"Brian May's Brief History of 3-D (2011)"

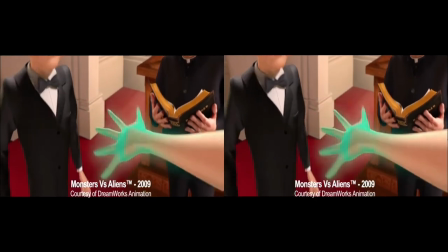Monsters vs. Aliens was the start of all those things you have to get in place to be able to make a stereo movie. The tool set, artist training, projectors in the theater. So there was a whole learning curve there for the studio of just getting up and running.
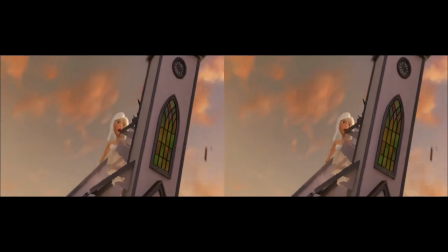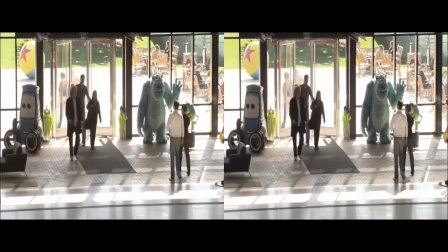From the in-your-face films of the 50s and 80s, we know 3D can get our attention,
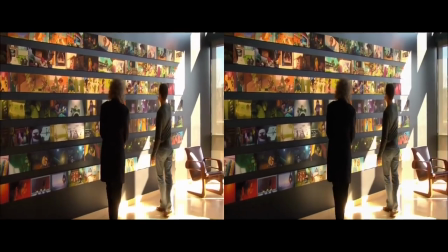but a new generation of 3D film artists are learning to use stereo to tell the story. Are you consciously leading people in during the film? Are you giving them like the very comfortable, easy stereo experience and then gradually leading them out into more depth? It's a really good question, and I don't know if you've had a chance to see Up, but there's a wonderful emotional scene toward the end where Carl,
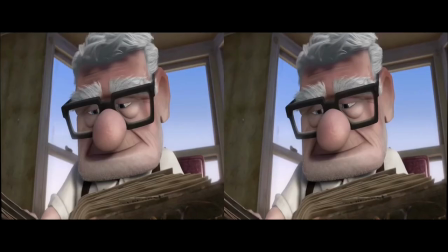our main character, is looking through a memory book and he comes to a realization about how his wife felt about their life together.
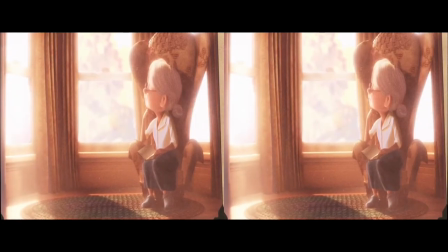And for every successive shot back at Carl,
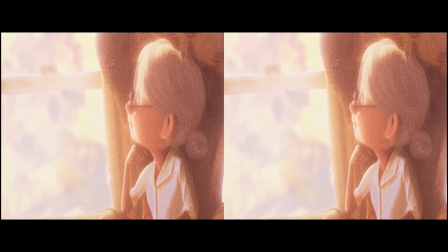we take the 3D a little deeper and a little deeper and a little deeper as he becomes emotionally aware and has this awakening.
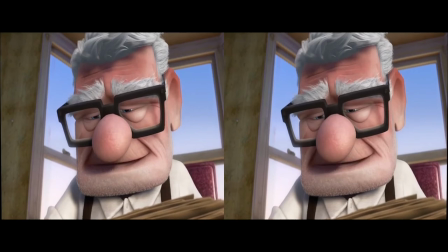It's a man sitting in a chair with a book, but the feelings are entirely different.
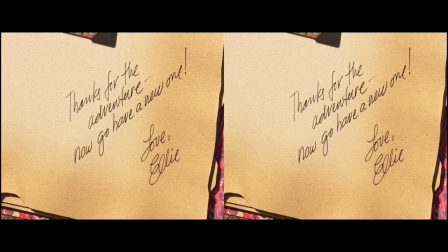At first, he feels cold and removed, and at the last shot, he feels dimensional, warm.
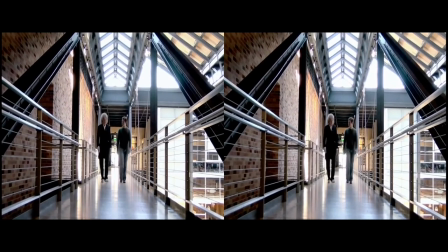To create a quality 3D experience, artists have to understand how we see. You have two sets of muscles in your eyes, one for focus, so you're focusing close or far, and then one for convergence, so your eyes are towing in near or far. And our entire life, those two muscle systems work together as we're viewing the world. But when we watch a 3D movie, you're always going to be the same distance from the screen, be it 25 feet or so, but you're asking your eyes to now converge in. So the muscle system of focus and convergence that are usually linked are now separated.
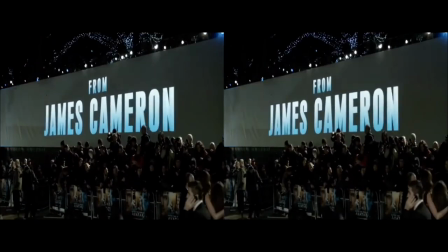The culmination of this knowledge was at the heart of 2009's great turning point for 3D. We adopted a technique for Avatar based on testing and based on sort of years of thinking about how we were going to do this, that's now pretty much the standard of the business, but it wasn't at the time. And the technique is to put the convergence plane always at the subject of greatest interest. That way the eye never has to adjust from one plane to another. For some reason, there was this old school stereography concept that the convergence had to be back at the so-called screen plane.
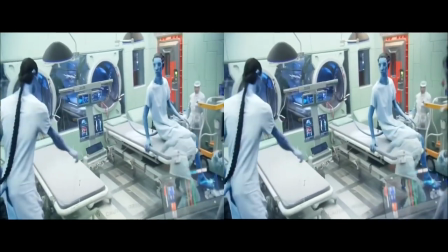And we threw that out. We said there is no screen plane. The audience doesn't think there's a screen plane. The audience thinks they're looking through a window.
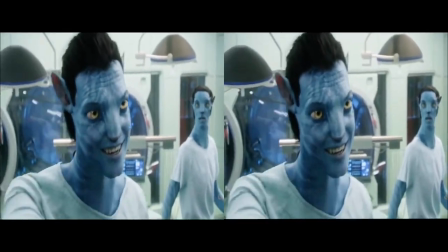You're not used to your avatar body. This is dangerous. This is great.
One of the scenes where we really did play stereo so that it came off, it appeared to come off in front of the screen plane, is when the wood sprites land on Jake.
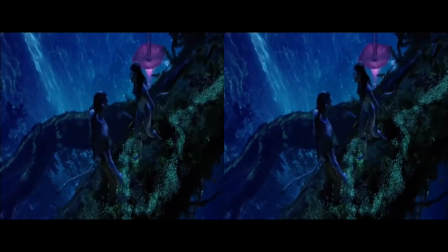But we used that, and Jim did it very consciously out of narrative storytelling.
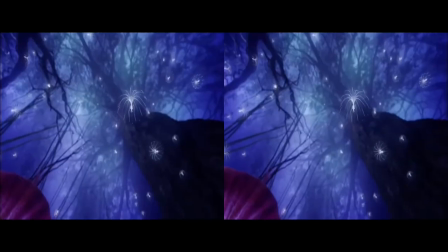So when he went to a shot up in the sky of the wood sprites, they were the in-theater space.
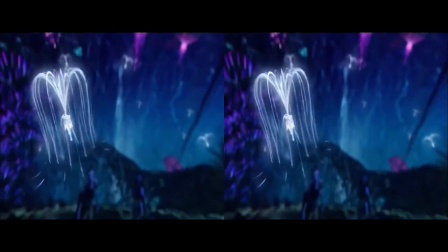And they took our eye back into the narrative storytelling flow. However, in a scene a little bit before that, where Jake's in the jungle and he has his spear out, we don't have people ducking in the audience.
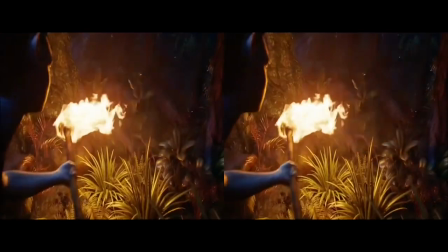Because for us, every time you have somebody realizing they are watching a 3D effect, you've interrupted the suspension of disbelief. The true sense of immersion in that space, to me, was significant in the way that it was different to the stereo that we have set here.
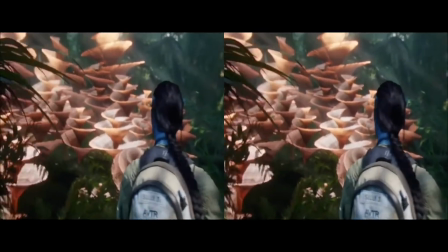It was peripheral depth stereo as a movie style.
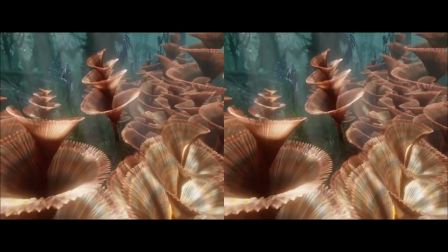And I think that's why people had that desire to return to the planet so many times. In the way, you had to kind of reset, and Avatar kind of, it was no longer the question of if 3D at that point, it was how quickly were you gonna get up to speed on 3D and how quickly were you gonna have your next production ready for 3D?